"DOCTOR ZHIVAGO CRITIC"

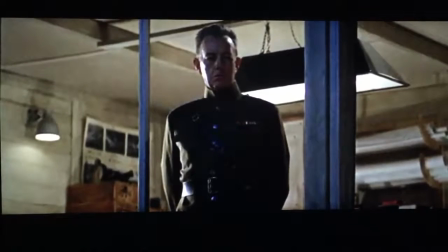Yevgraf is shown as a high-ranking officer looking down from a glass window in a darkened tunnel as the employees slowly start streaming in,
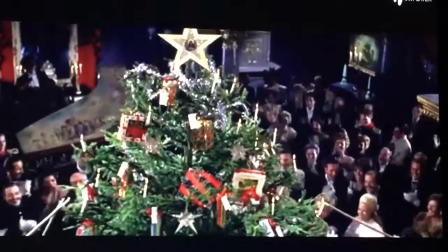using a high-angled shot to create power over the communists. The movie goes back into flashbacks and covers 2 eras, pre- and post-revolution.
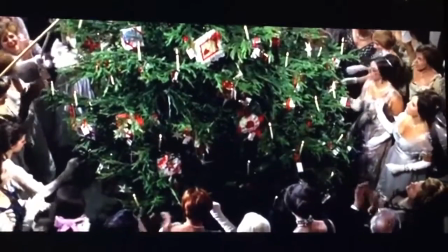The houses of the upper class of Russia at the beginning are framed with rich tapestries and curtains and are saturated with deep reds signifying luxury.
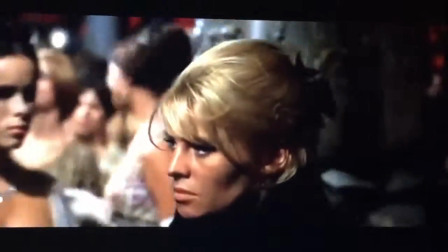They are brightly lit, such as a house for the Christmas celebration. A very effective tool in the film's cinematography are the use of windows.
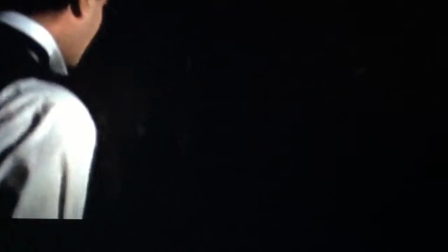It has been used a number of times to suggest 2 different worlds on both sides, creating a transparent barrier. Yuri sees Laura for the first time through a window and instantly finds her beautiful.
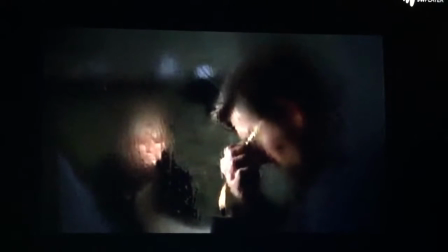Later on, the audience looks at Laura confiding about her affair to Pasha from across the window, and then she almost looks at the camera, suggesting that she caught the audience listening.
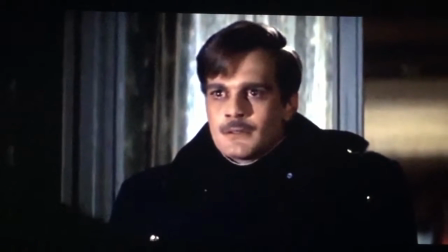The street lights and the moonlight illuminating the peace marchers and the Tsar soldiers mounted on horse at the 2 ends of the road give the scene a sense of foreboding and fear for the marchers.
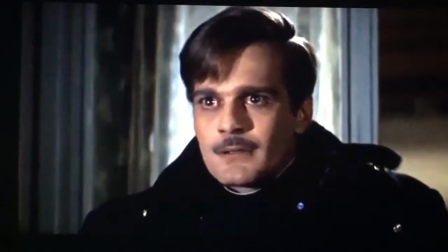The effect of their clash is also shown through the emotions of the dimly lit face of Yuri, a witness to the extreme atrocity and the beginning of the revolution.
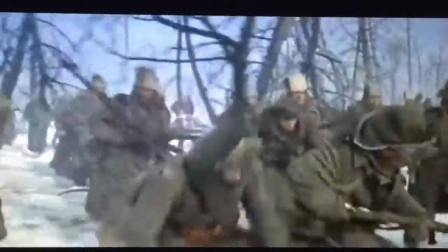Wide-angle shots of the war show the army shivering in the cold and the dead soldiers frozen in the snow.
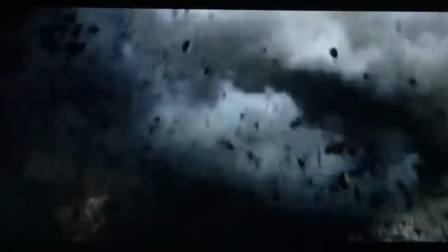One shot that stands out in the war scene is through Pasha's broken glasses lying on the ground after a bomb explodes near him.
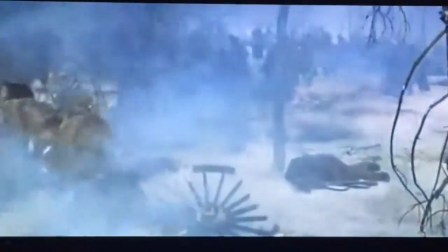The scene brilliantly depicts the lack of resources available to the Russian army at the time and gives the audience a very real reason why they left the war.
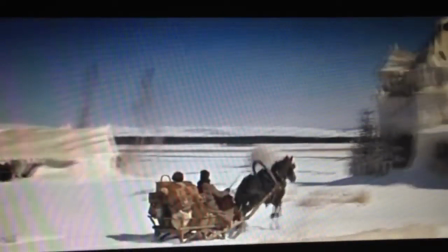Sunset, with a snowy steam train chugging along in the foreground, a sleigh ride on the snow in Brinkino leading to the ice palace,
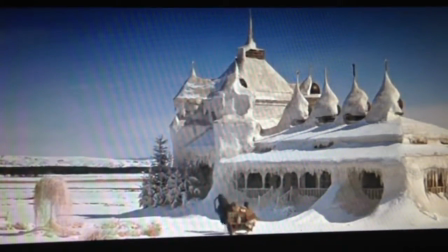and innumerable shots of the beautiful landscape create a happy connection to snow.
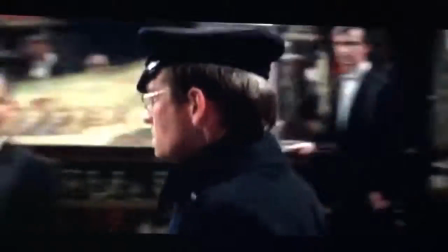Tracking shots have been used especially to follow people of importance, as in the case of Pasha entering the Christmas party or Yevgraf coming inside Yuri's home in Moscow after the revolution. Yuri's journey through Russia has an epic feeling because he travels through a world that is in striking contrast to himself. He remains uncorrupted by violence surrounding him and wishes to find a place away from it all, which drives him from Moscow to Siberia and eventually back to Moscow. He is a poet and doctor who remains hopeful until the end, earning this movie an 8 out of 10. The beautiful scenery, mixed with history and an enthralling love story, led to 5 Academy Awards, and as of 2016, is the 8th highest grossing film of all time. However, the length of the movie, at almost 3.5 hours long, made it difficult to pay attention. The love story between Zhivago and Lara trivialized the events of the Russian Revolution and the resulting civil war. While it made for a very interesting and action-packed story, there was not as much of a historical base as we would have liked to see.